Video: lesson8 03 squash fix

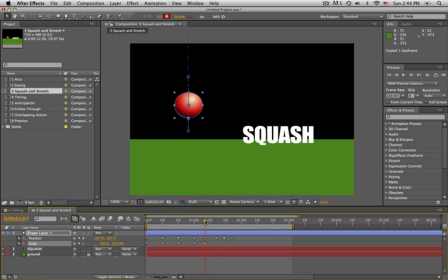8:20 And I'm going to copy that keyframe so that I can just paste it and I won't have to type 100 every time I want that keyframe. This time let's only scale it down 90 because each bounce gets less, so it's probably going to squash a little less each time.
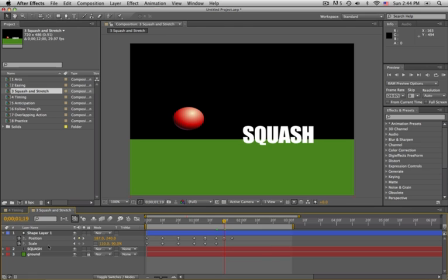8:39 Go to our next position keyframe and then paste our scale value of 100%. It's going to hit the ground again. We'll have it squash a little bit, 95 by 105.
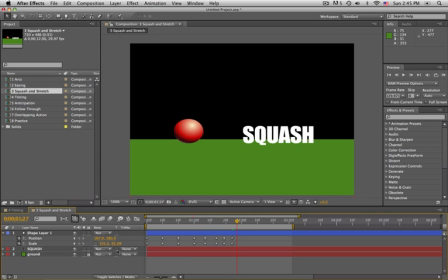8:52 And then I'll go forward a few frames and then paste our 100% scale keyframe so it returns to 100%. We'll render RAM preview, and our problem is it's squashing before it actually hits the ground,
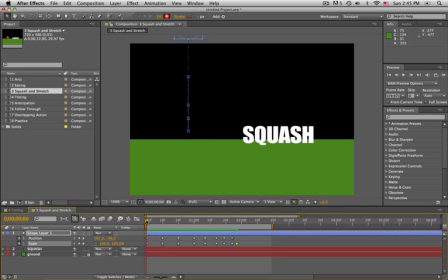9:11 because After Effects is interpolating between these scale keyframes, but it's not actually going to squash until it strikes the ground, right? So let's select the first keyframe and then every other keyframe,
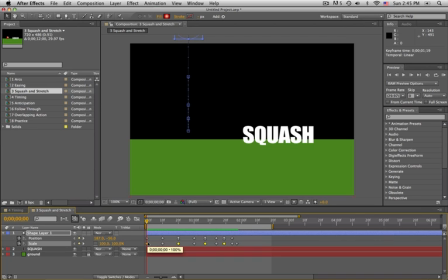9:28 and we're going to make those hold keyframes. So right click and go to toggle hold keyframe. And you guys remember what a hold keyframe does. It tells the layer to hold that property value until it reaches the next keyframe.
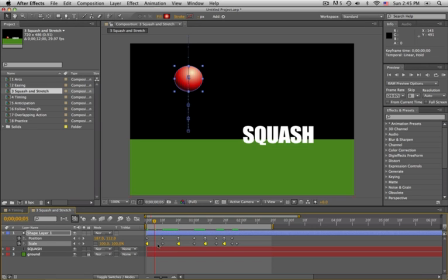9:44 So in other words, there is no interpolation between those keyframes. So it's not going to squash until it hits that keyframe. So let's see what that looks like.
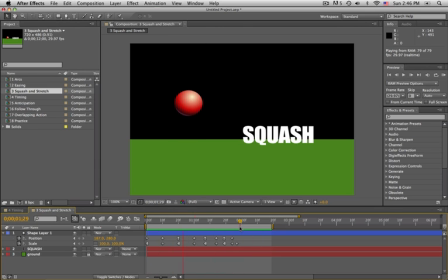9:58 So that looks more natural. We probably actually need one more little bounce, a couple more position keyframes, but you get the idea.
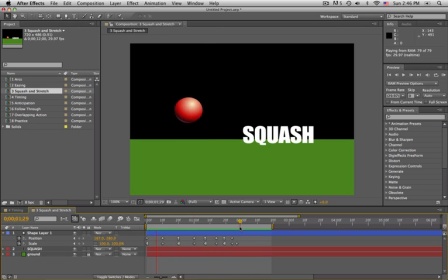10:13 Okay, so now your job is to take layer 2, which is the word squash, and do the exact same thing. Make that text fall into screen and squash and stretch so it looks like it's made of rubber.